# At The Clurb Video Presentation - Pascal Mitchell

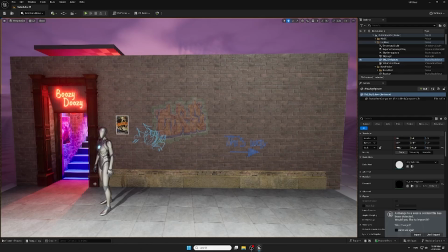Hi, this is the video to go with my AO3 for real-time VFX and virtual sets. I'll just be talking through the creative decisions I made and the just overall creation of this project.
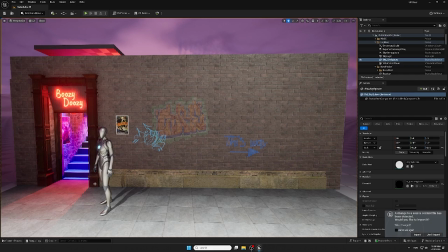We'll start with looking at the exterior that I created. This is meant to be the outside of a club. Got some graffiti and different decals on the wall.
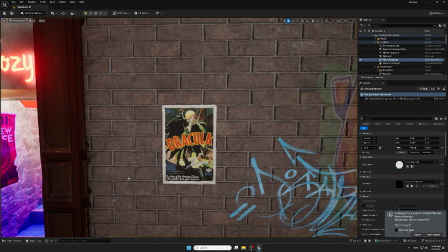I'll first talk through this Dracula poster. So this is a poster that is in the web center.
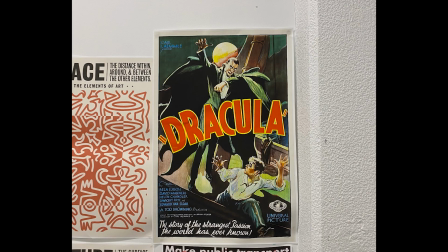Here's a photo of the actual poster. So I just scanned that on Reality Scan or Reality Capture, I can't remember the name of the app.
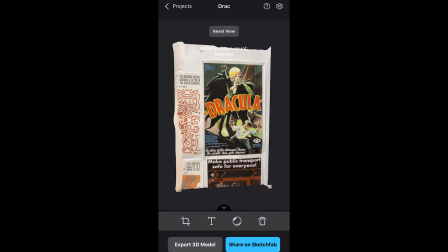And then this is a video of the scan that I got. I didn't have to take too many photos just because it was a flat object.
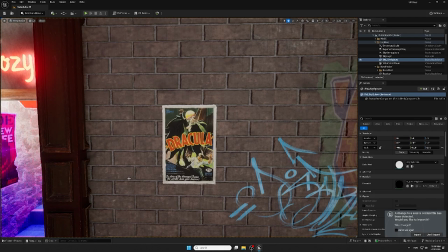It did turn out alright. I then imported that into Maya and applied the material and then exported that into Unreal Engine and got that set up. The actual texture of it isn't great, it's still a bit bumpy,
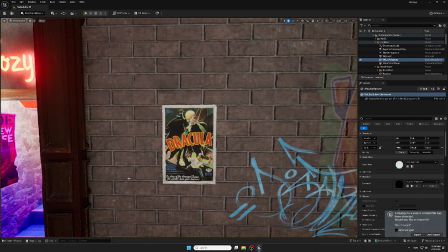so I would have liked to spend more time on it, but I think it turned out well despite that. This is just taking you through the stairs,
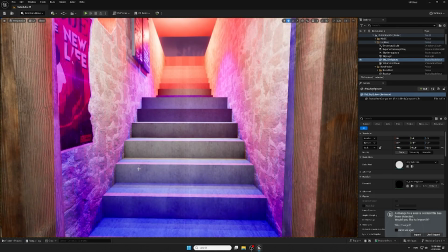and you can see that I didn't actually build a room that this leads into.
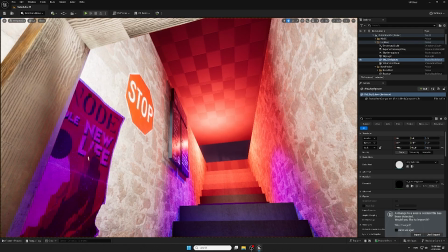It is literally just the stairs because you wouldn't be able to see the room anyways, and it's got some lights to imply that the club is up there.
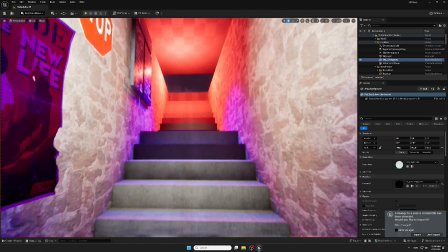So it's just some lights and it's just got like a roof to reflect those lights, bounce those lights off of.
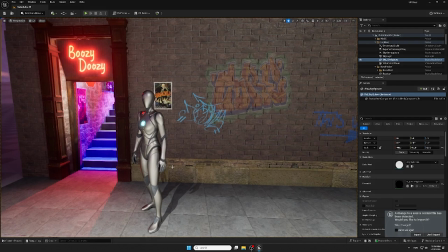I had a mannequin in both of my scenes just to build my scene around so that I could proportion things properly.
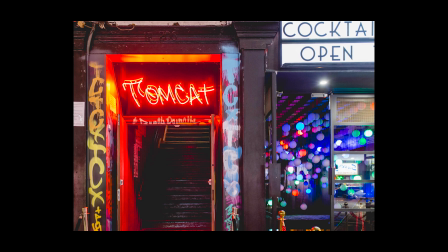It's worth noting that both the exterior and interior of my scenes are based off of a bar in the valley called Tomcat, which it's my sister's favorite. My project is heavily inspired by the exterior and interior of this club.
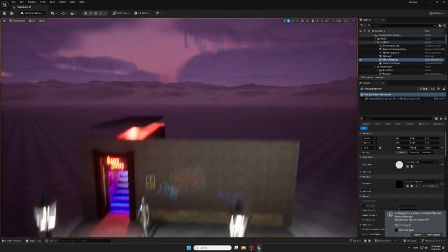This is just a bird's eye view of the exterior.
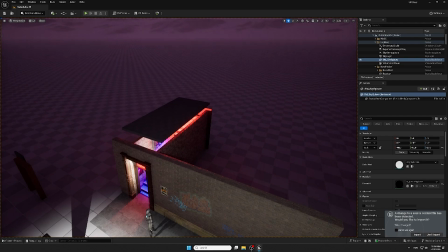I didn't end up using the lanterns down the bottom, and I think they were deleted when we filmed the actual scene.
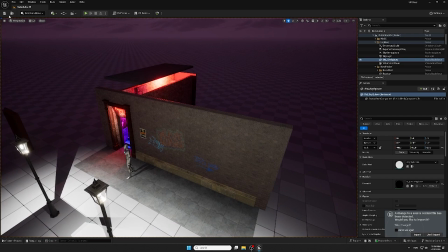As well as you can see on the left hand side there is some leftover door frames. I do wish I had gone through and deleted all these extra things I didn't end up using just to reduce the file size and optimize the scene better.
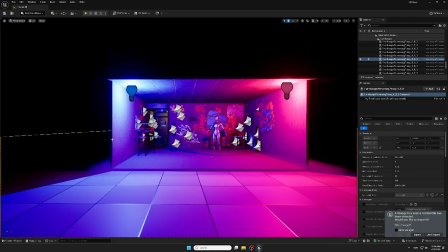This is the interior of the club.
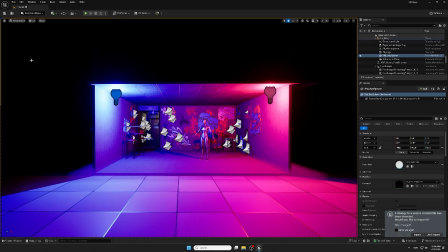Most of the art on the wall are decals that I just got off of Fab.
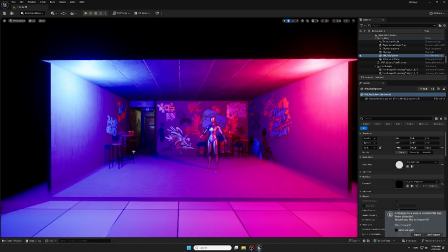You can see the two lights towards the front of the scene, the blue and the red lights.
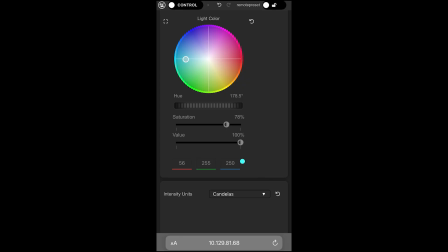They were set up with a remote, similar to what we did a few weeks ago as a class activity. So I followed the exact same steps, and I wanted, in an ideal world,
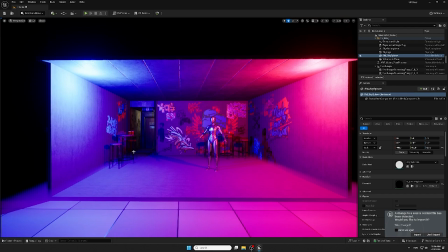I wanted the remote to be set up with the digital lights and then connected to the physical lights in the studio so that the lights that were being projected on the actors and the virtual set matched up.
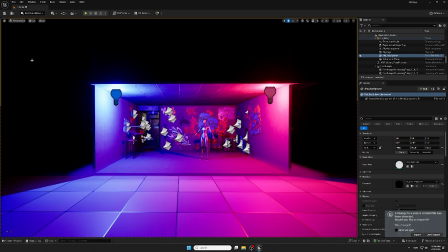But I think it still turned out, even though we weren't able to complete that.
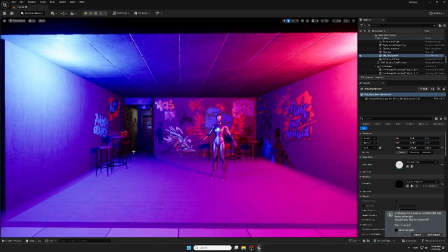The remote, I don't think ended up working during filming,
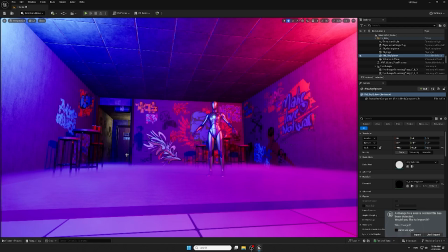so Stephen was just going to do it manually on the computer to change the digital lights.
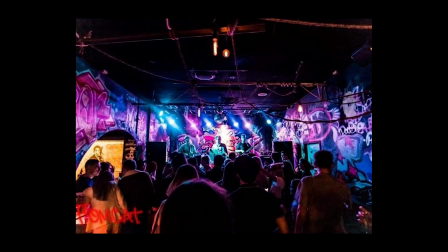This is just a photo of the inside of Tomcat to show where I got my inspiration from. If I had more time on this project and maybe been a little bit more skilled and knowledgeable in Unreal, I would have liked to add a lot more to the scene.
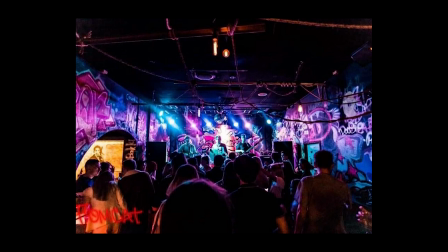I feel like I accomplished a good amount with my time frame, but I would have liked to add a little bit more detail here and there to make it look less like a concrete box, to be frank.
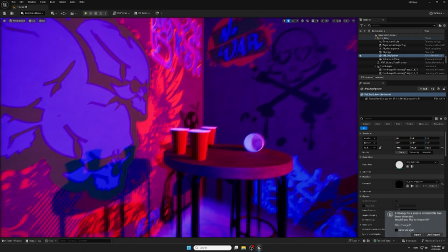I'm showing you these cups in the back of the scene because I purposefully put them there to match cups that my actors had.
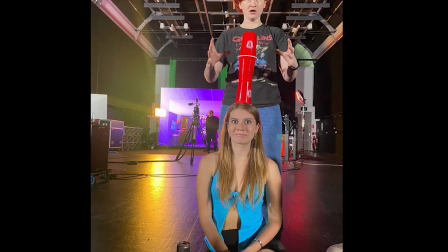I just felt, here's a silly photo of it, I just felt that having virtual props match real life props would help with the mesh between the virtual and real world.
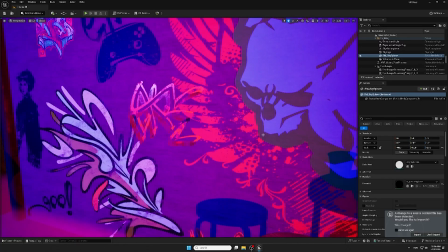So the club really is just a concrete box.
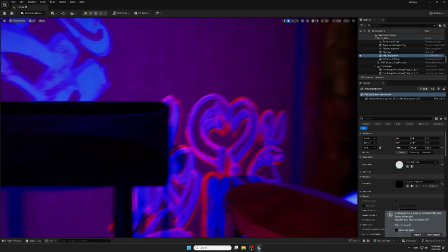The only thing that comes off of the box is this back section here where the bathrooms are.
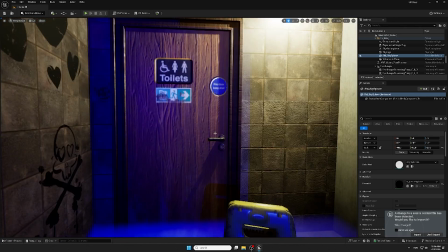But I do think that having this hallway back here adds to the dimensions of the club.
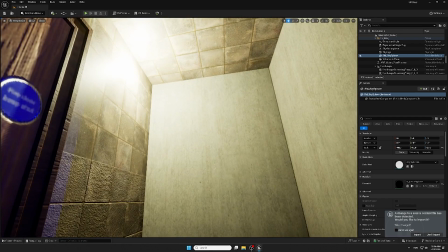I feel like it would definitely be too boxy without this back hallway. This is also showing that I wouldn't create anything past what the camera would see.
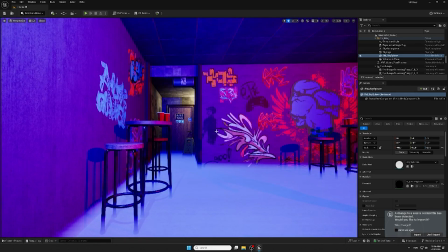There's literally just a concrete wall there. So this fog on the ground, I created just following this YouTube tutorial I found online,
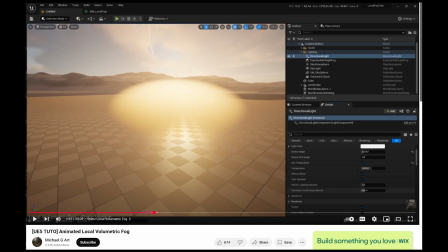and it did start on the ground, but then it wasn't very visible in the shot, so I was able to move that up.
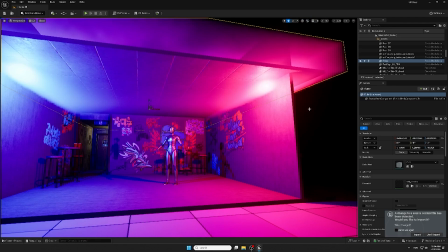As you can see there, during the filming, I do think it came out too thick in the final shot,
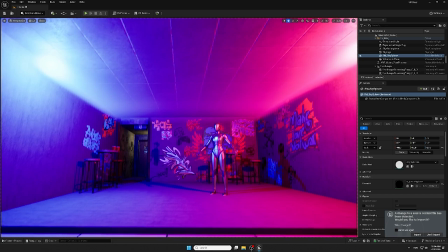so I wish I had been able to kind of disperse it more or even lower the opacity just to make it look a little bit more realistic,
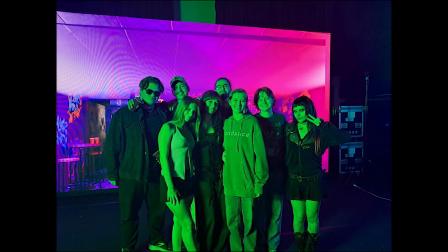but I think it still turned out well. Just going through a few different decisions I made. When I was initially brainstorming this scene, I knew I wanted to work with more artificial lights rather than natural light. Natural light is a lot harder to mesh with the virtual and make it match what's on the actors.
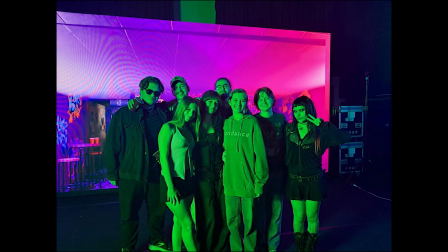So I wanted to stray away from anything that was going to be too natural. I wanted these dynamic lights and I wanted something kind of fun, so I ended up setting it in a club, and I feel like the party mode on the physical lights really worked out for that and brought really cool effect into the scene.
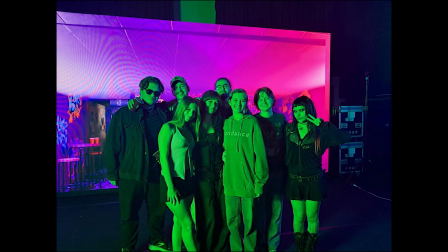I also used a bollard and I don't know the name for it, like a ribbon or tape to go across the front of the actors in the initial scene where they're coming into the club, and I thought that also helped to mesh the real and the virtual,
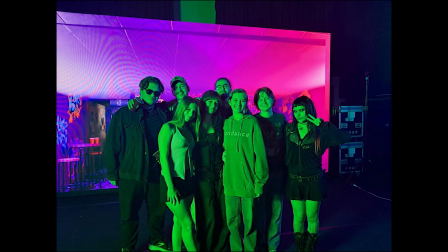added some nice foreground elements to an otherwise empty foreground for a lot of the duration of the scene. And again, looking back, I would have liked to clean up the scene a little bit more, added some more elements, but I think with the time constraints and just this is my first time working in Unreal,
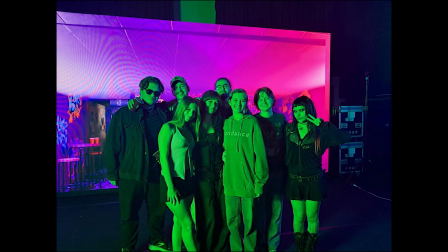so my lack of knowledge and experience in that program, I feel like I could have done a lot more, but in the end, I'm very happy with the result.